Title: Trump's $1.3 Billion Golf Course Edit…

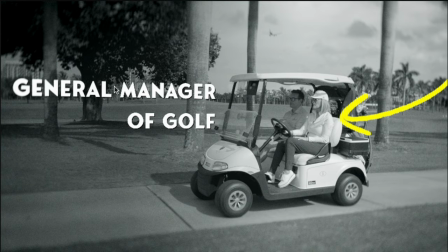2156s
We got both of these tracks and the orientation is actually adjusted a little bit here to kind fit the
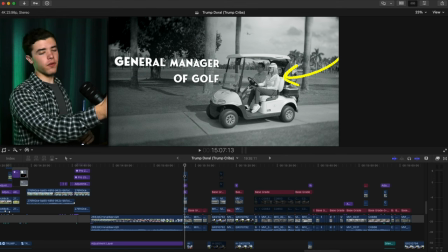2163s
same angle that the golf cart is in and then you got the arrow over here
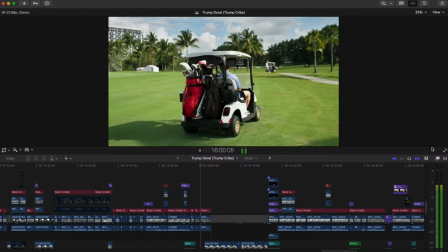2171s pointing at you know who it is I've got two of our golf professionals up there that
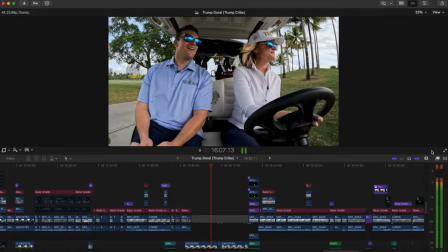2178s may give you a couple swing tips okay all right on the hardest okay thank Thank you.
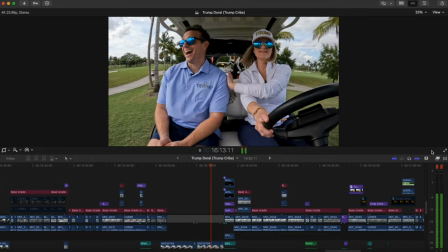2186s Of course. You'll be fine. Okay. You'll be just fine.
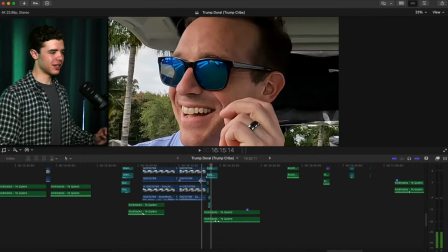2193s
And so you can notice there I brought up the sound to be a little bit louder for comedic effects.
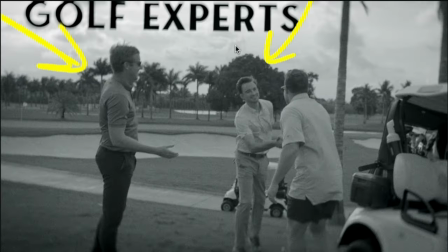2199s
And then all of this is tracked once again. And so you've got the contrast of the titles pretty well done.
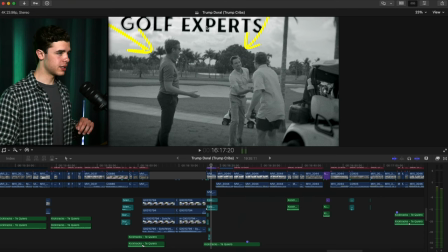2205s
Here it looks nice. That's pretty much what I use. I use black and white for the texts and use it appropriately and the parts that are easy to read. And obviously it has that, that shutter effect. So it has that movement to it.
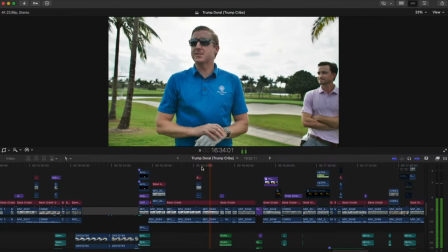2220s We only picked out the hardest shot on the golf course. Thanks guys. Thank you. I really appreciate it.
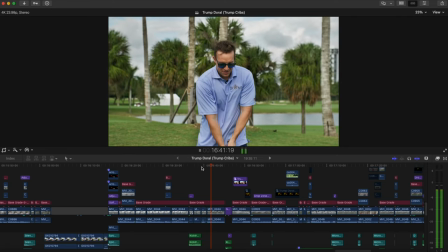2227s Just a reminder, all these SD cards and all these cameras belong to me. So we will be deleting this footage.
Oh, I was in the video. I made an appearance. I actually had all of the SD card. Well, I guess Royce had the SD cards, but all the footage was sent to me. So I have all the footage So I have the power
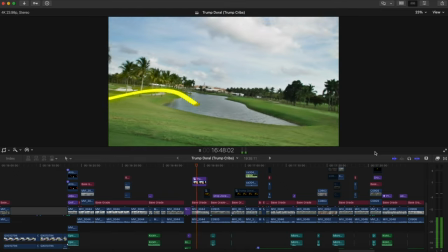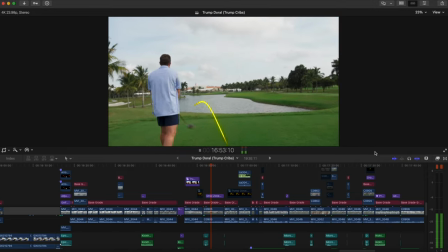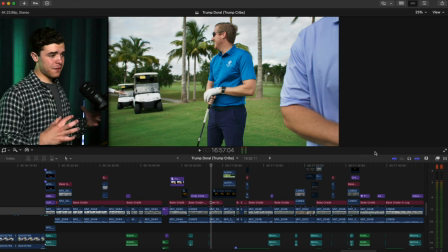2263s
How is that now this was actually a bit difficult to get right as far as the tracking goes because
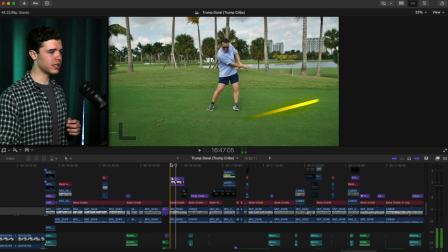2270s
because being able to have the right orientation and then added motion blur to it to the line.
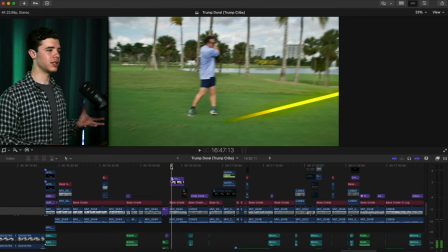2277s
But for some reason, the tracking wasn't really fully there. It might be because it was moving the camera so quick,
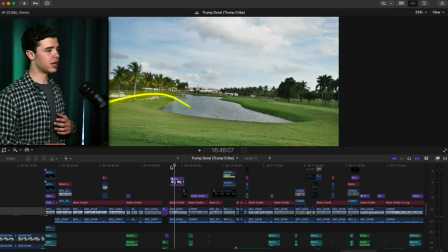2283s
but I had to adjust and move the line manually on some portions and the orientation of the line as well.
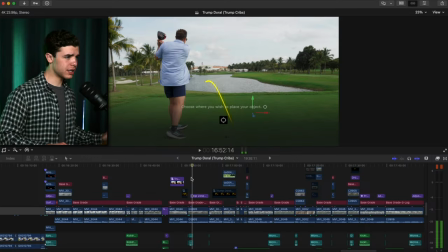2293s
This one was a bit easier because obviously it's a flat surface. there's not that much movement.
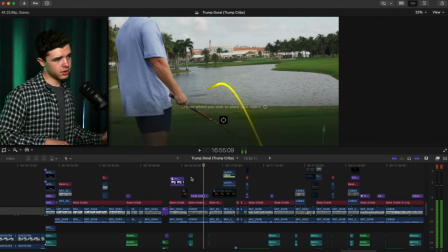2299s
But there is some, I mean he starts to zoom in and yeah I had to adjust some of it there as far as the orientation. I had to do all of that manually to line up correctly and move it some.
The strategy is essentially to hit the ball and try it or not to get in the water but we'll see.
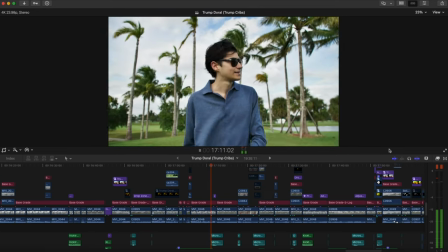2323s Wait, I don't, I don't know.
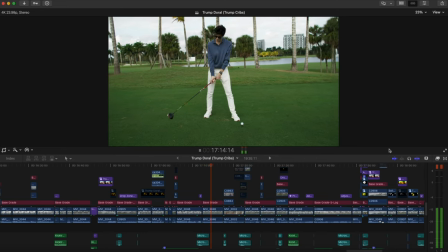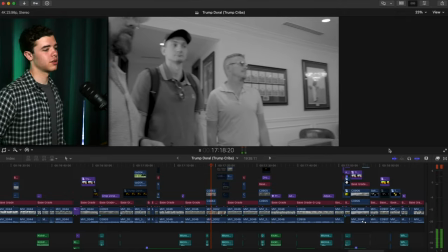2330s Did I make your golf? Oh, God, definitely not.
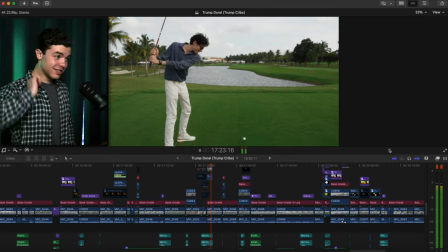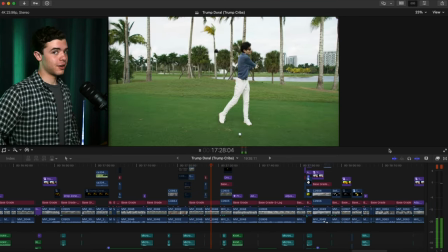2339s All right.
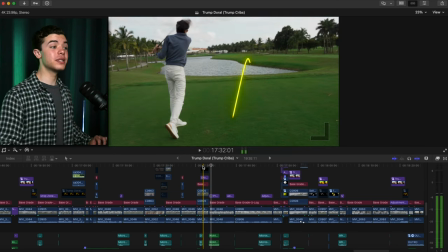2346s
Again, same effect here. This was actually a little bit easier out of the shots
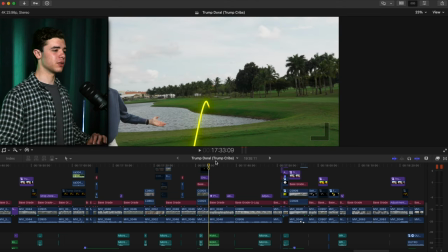2351s
because it didn't move as much and it's pretty much a straight on shot, not moving across. But they still took time because some of it had to be done manually.
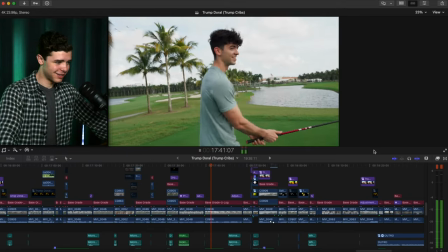2366s Don't laugh at me, Bryce. You're going to do this, too. Bryce, what are you thinking? I've played putt-putt before.
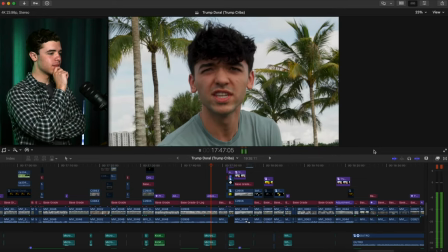2375s This is pretty similar, right? Just hit harder. Right?
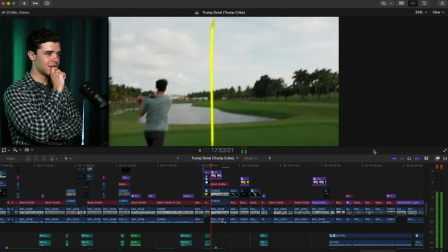2382s Wow.
You know, you got to add that title saying first swing
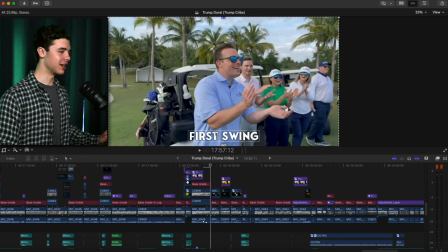2393s
because he said that he wasn't going to get it. but we went ahead and just added
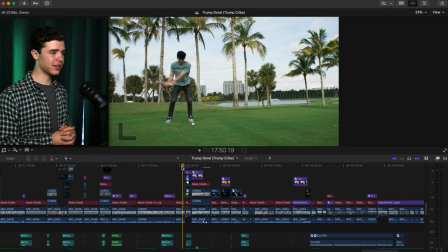2398s
even more to it the fact that he hit it so great on the first try which is very rare no i'm just kidding i don't know it's been a while it's been a while but anyway you hit it and it was really quick so i i had to add the line again this was made with lines right because it has it's not just arrows it's i mean the name is line so added the lines the same line here.
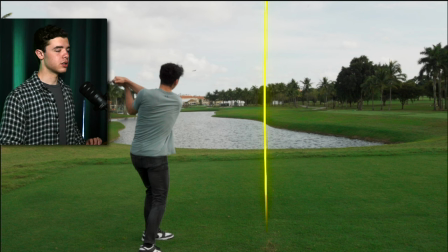2426s
This is pretty easy because it's a straight shot and just going straight up pretty much.
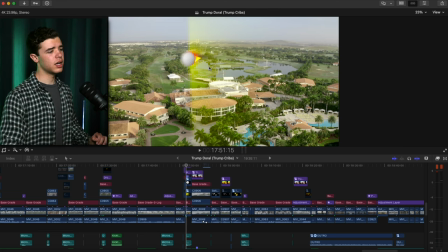2431s
And now I did have to mask the glow a little bit here. And this was also another really heavy spot for it to export for some reason.
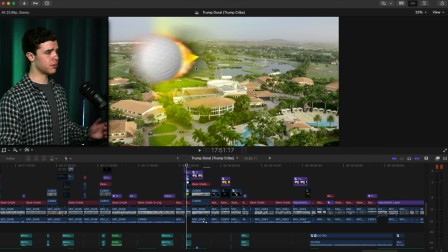2440s
And so there was motion blur on it, some flames. I don't know if you noticed that.
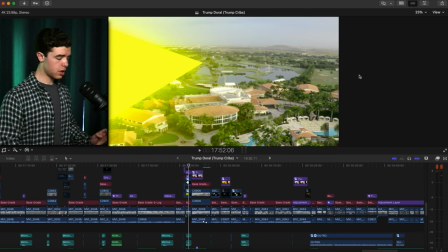2445s
And then the camera shake as well, like you saw earlier on with the adjustment layer and then if you pay
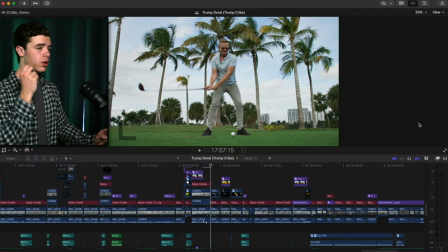2453s
attention all of the rest of these swings are all on beat i did before as well but yeah
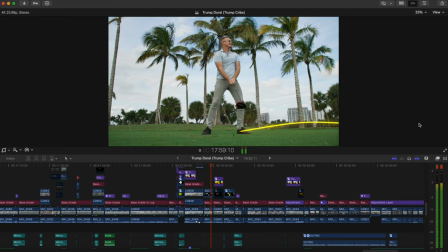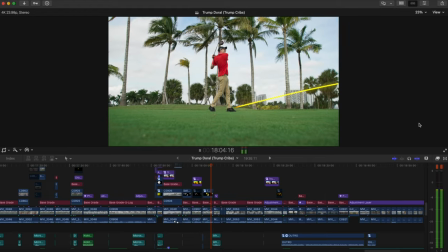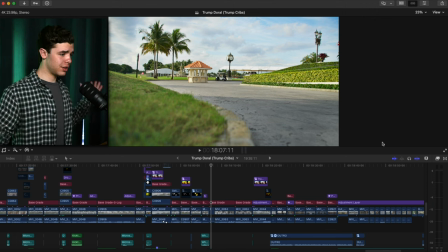2469s
yeah that was pretty much the the golf section definitely one of the more energetic fun parts because it was it was a lot of embarrassment there for all of them good thing i wasn't there that's all i'm gonna say that's why i'm the editor right we're getting here to the outro, which is also one of, I'm pretty proud of how this ended and the way it sealed off the whole video.
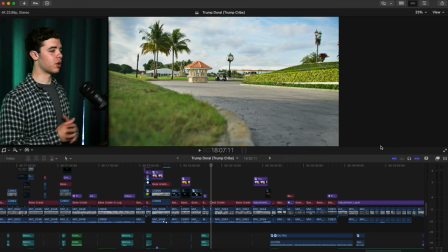2497s
And I liked putting together this part. So let's go ahead and check it out, shall we?
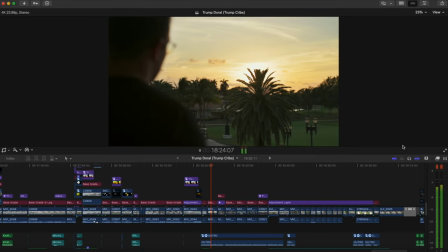2501s We capped off the night on the balcony overlooking the sunset with a champagne toast.
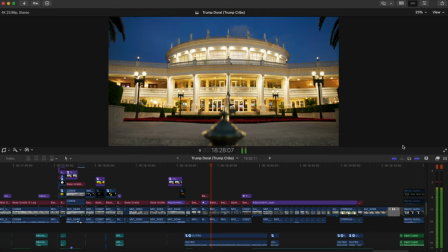2507s Truly remarkable, really.
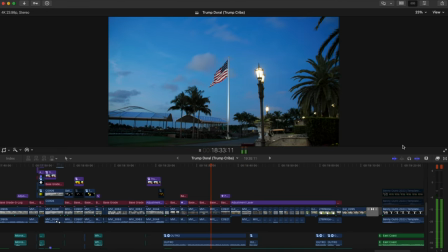2509s You can't find the words to describe what it's like to be downtown town, Miami, in a booming metropolis, and to be able to see nothing but green, nothing but nature.
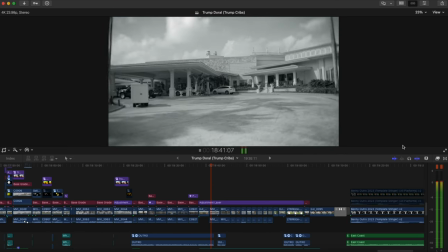2518s This is a special place. It deserves to be preserved. And Donald Trump was the man to do it.
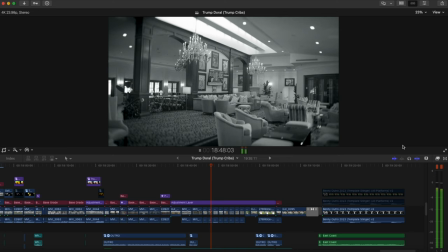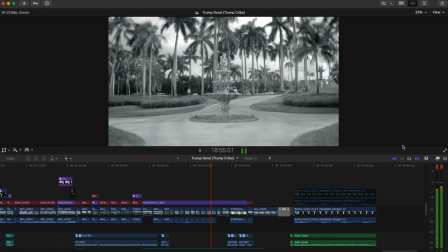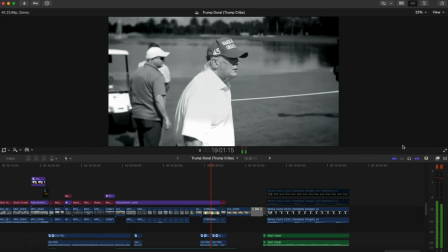2538s He'll never get the credit that he deserves for it. It'll get a cheers from us to the Trump Doral.
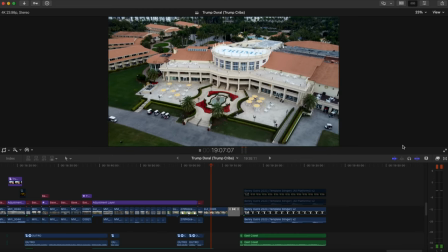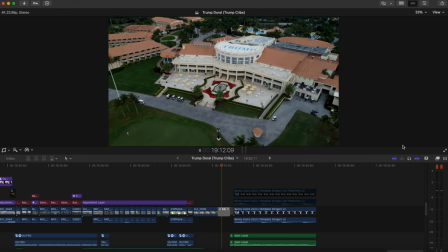And yeah, it closes off like that.
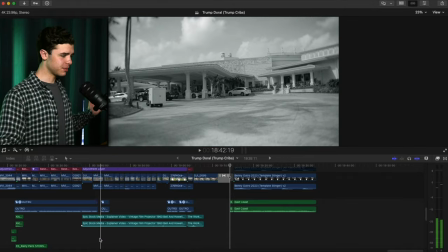2558s
Now my main idea, you'll notice the music here, is very nostalgic type of sounding, kind of reminiscing. I think that's exactly what I searched actually, to find the music.
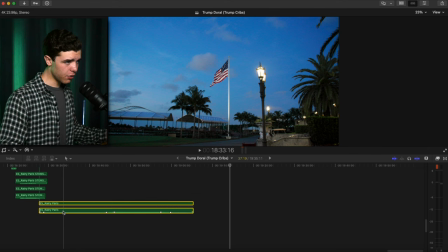2574s
And that's the whole idea of what I wanted this section to look like. and
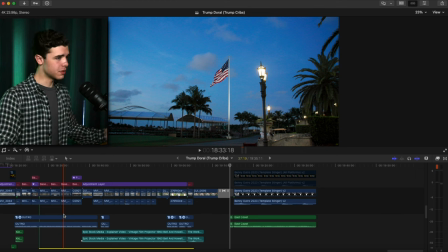2580s
since it is a nostalgic type of style I decided to add the effect that had been going through most of the video to really seal it off and
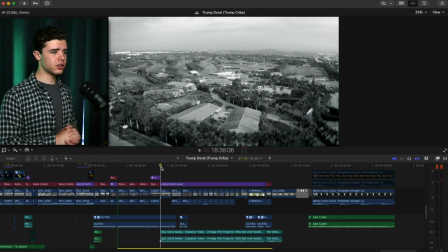2590s
seal the style of the effect showing really sick footage still shots and giving it that nostalgic reminiscing of the property type of style and feel and then obviously you have the
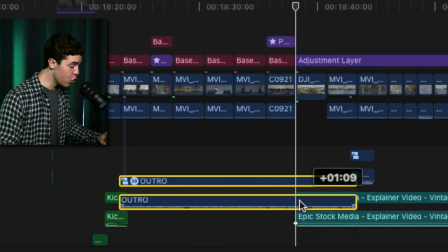2605s
projector sound whoa okay you have the projector
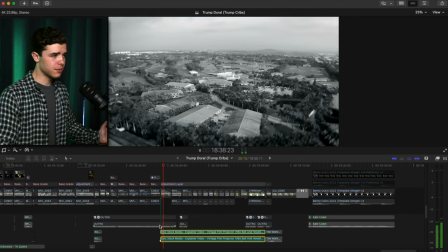2609s
sound here over this whole section playing